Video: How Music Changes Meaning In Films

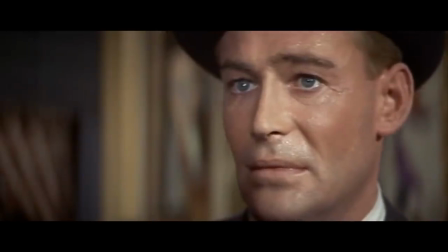Here, in the Night of the Generals, the music not only emphasises drama,
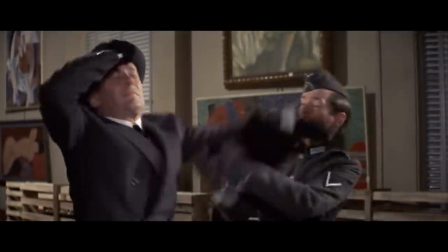it reflects the psyche of the character we're focusing on, the could-do-with-the-care-package General Tance.
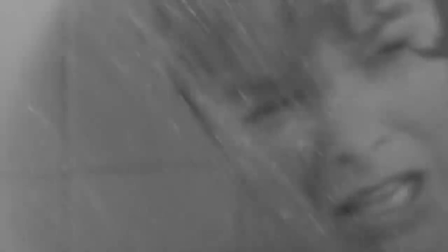Much like this famous scene from Psycho, the music works in tandem with the image and combined is more effective than either alone. And the way music emphasises changes things too. If a character in a film, for example, breaks the fourth wall, there is no doubt meaning there depending on the context, but if we add music, we can emphasise the importance of the moment in different ways. We can make it feel like a reveal. Or we can make it feel ominous and threatening. Or we can make it fun. The magic of tuba, my first solo album. Music can also be used to change the meaning in non-fiction too.
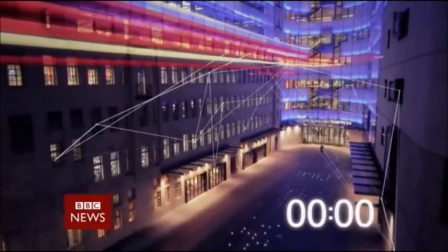This is easily exemplified in modern news reading, which is often accompanied by hyper-serious music. In fiction, sound can't act alone, it has to work with the visuals.
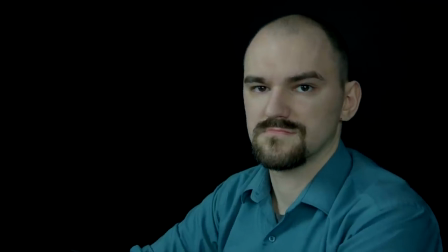There I cut to the second angle on the beat, and then put in a faux track in that I think works well with the tempo of the music I chose.
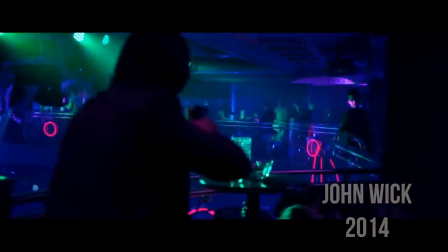These things have to work in tandem to be effective. The music in John Wick would be just as blood pumping,
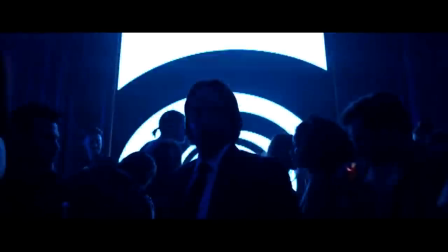but I feel far less effective if same action was viewed from a single, unmoving, unbroken wide. Even when the application is done well, use of music isn't always appropriate, even when it can be effective, and I think a lot of that comes down to whether music informs and enhances the tone, or leads it. Important to note, I'm not necessarily talking about subtlety.
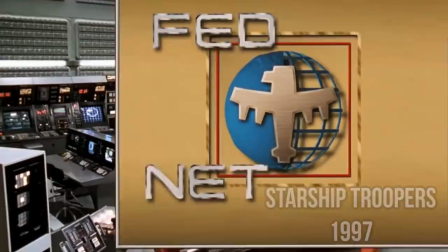There are many films with subtle scores, where the use of music enhances tone without ever being intrusive, or perhaps ever being noticed.
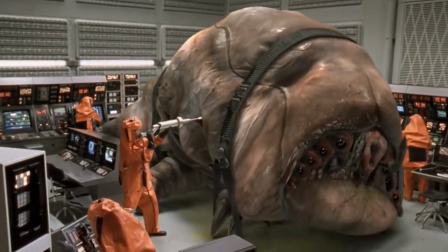However, there are also scores that aren't like that, but are still appropriate and complementary.
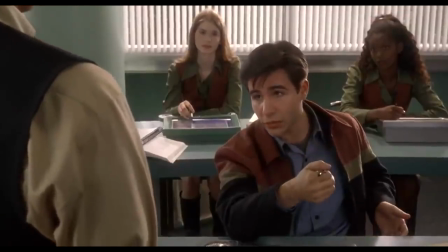A good example of such is Basil Polduris' work for Starship Troopers.
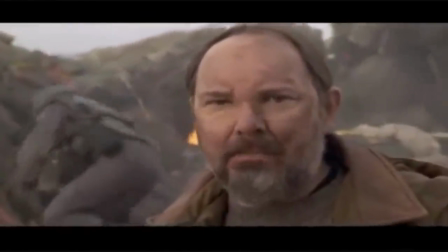Then, anger. The only good bug is a dead bug. In Geneva, the Federal Council convenes.
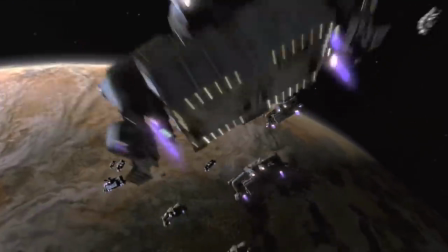We must meet the threat with our valour, our blood, indeed with our very lives,
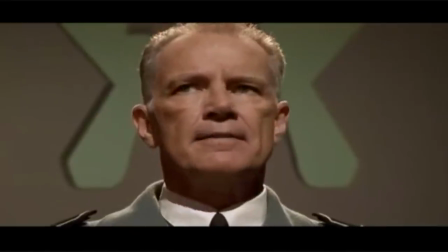to ensure that human civilisation, not insect, dominates this galaxy now and always.
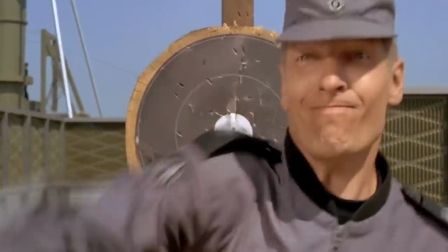The film is ironic, and so is the score. In fact, I think it's pretty important in selling the fascistic future Starship Troopers is set in. Non-subtle pieces don't have to be meta to work though. Morricone's almost operatic music at the end of Once Upon a Time in the West evokes emotion, but it isn't filling in any gaps and isn't there to rescue a listless film.
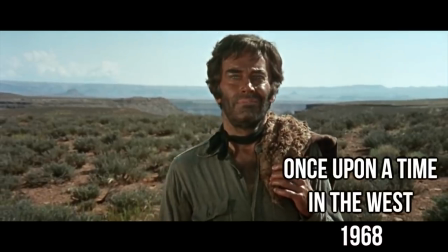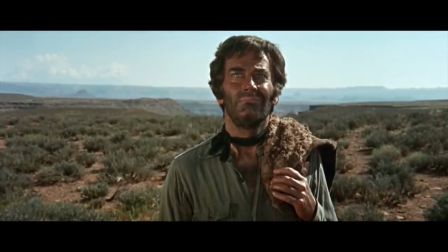The film's showdown is perhaps one of the greatest acts of on-screen revenge,
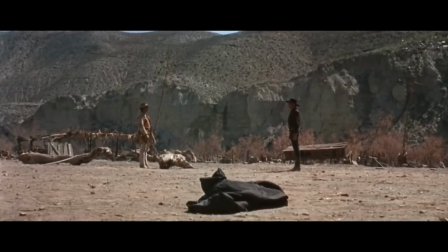and the score is a big part of it, but it never feels as though the other components are letting the music do the work.
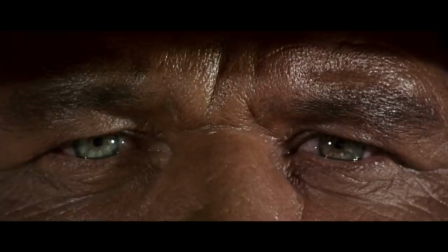It never feels as if the music is rescuing what would otherwise be an unremarkable scene, or that it's telling us what to think and feel. And I think that's an error that some filmmakers, and perhaps more so studios, often find themselves committing. In big films, it often seems that music isn't used to enhance tone, but rather just create one.